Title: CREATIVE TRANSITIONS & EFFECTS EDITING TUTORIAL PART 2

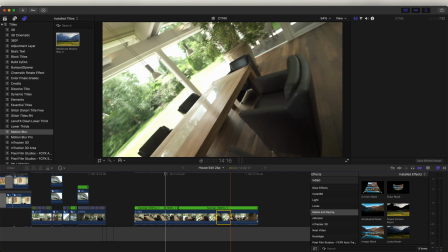(12:23)
I'm going to add two here, and then also two here, and just speed up the beginning, middle, and end.
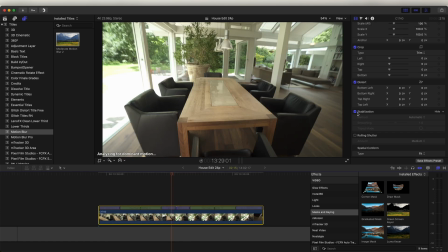(12:31)
And then make sure to drag these tabs out to make it nice and smooth. And then also adding stabilization helps with these movements to smooth it out.
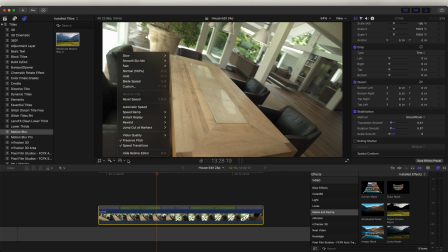(12:39)
We can also select the video clip, go to the speed wheel here, and go to video quality and select better optical flow.
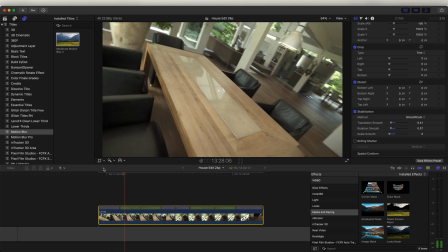(12:47)
Sometimes this will help and make the video clip a bit smoother. So yeah, that's looking much better now.
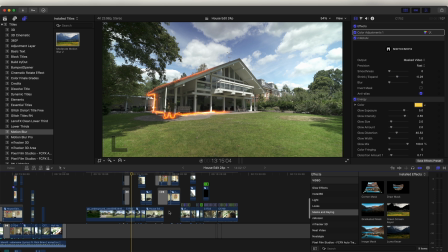(12:53)
To finish this video off, what I did was added some color grade and some final effects. To do that, what I usually do is add an adjustment layer over the whole project.
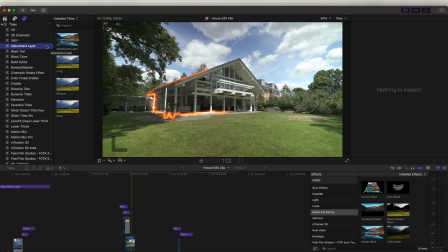(13:03)
If we go up to titles, go to adjustment layer. I'll leave the link to this plugin in the description. It's a free plugin that you can download. Up here on the T, we can add in a color grading LUT. If you don't have this, then just download the adjustment layer again using the link in the description.
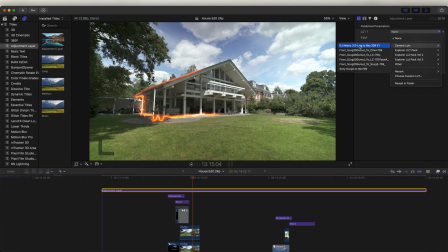(13:19)
For this project, I use a DJI LUT to give it like a base color grade. And I'll leave this linked in the description. You can download it from the DJI website. And then for the colors, I used the orange dolphin preset and just set this to around like
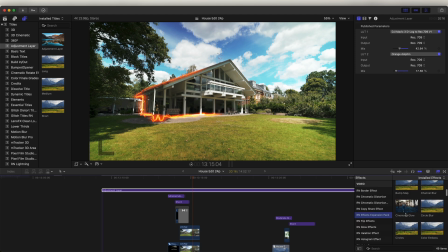(13:36)
14% to give it more of like a summery sort of look. And then I also added a cinematic glow effect onto this. This effect just adds a nice little glow effect to the highlights. And then I also added a sharpen effect.
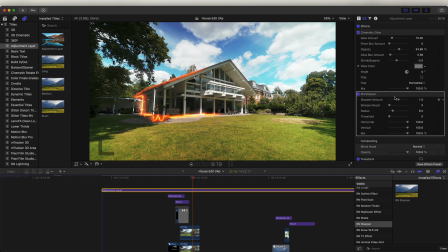(13:51)
And this is really good if you're uploading to like social media, because it makes the video stand out and look a lot more crisp. And then finally, I like to add RSMB to add more motion blur to all of the effects and transitions. This is a really expensive plugin, but I really like how it makes all the effects and transitions look.
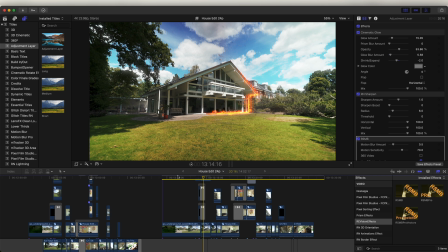(14:09)
So I'll leave a link to it in the description. Once I've added all of the color and effects, I then go through the video clips individually.
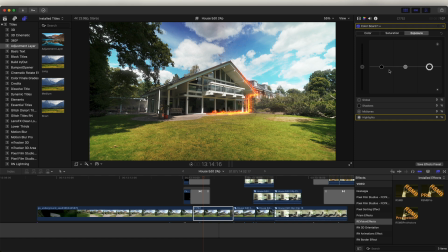(14:16)
I'll open up the color board and also open up the histogram. So if I press
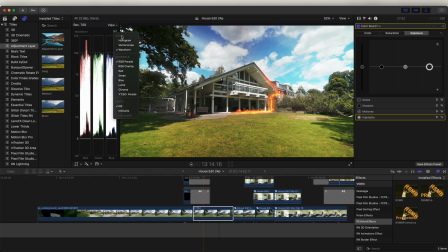(14:22)
Command 7 will bring up the waveform, and if we click here and go to histogram,
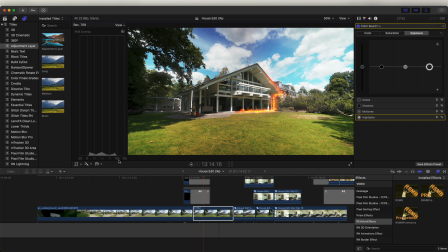(14:27)
then we can use this histogram to make sure the exposure isn't too low or too high.
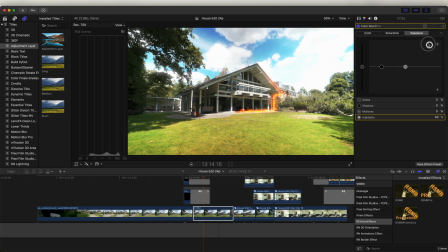(14:32)
If I turn up the highlights here, you can see how it spikes at the end,
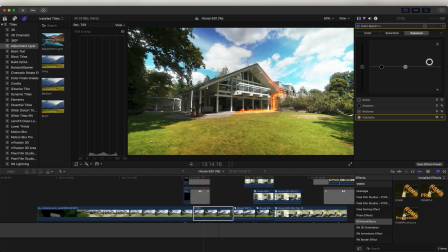(14:37)
and you basically want it between like 100 and 0. And yeah, that's pretty much it for this video.
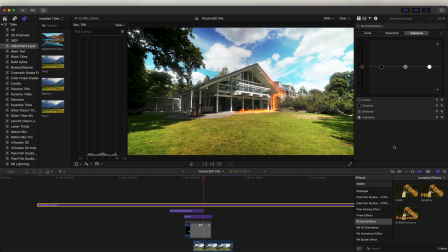(14:46)
I'll leave the link to all the plugins and effects and color grading LUTs that I used in the description. I hope you guys enjoyed this video. Subscribe if you liked it, and I'll see you in the next one.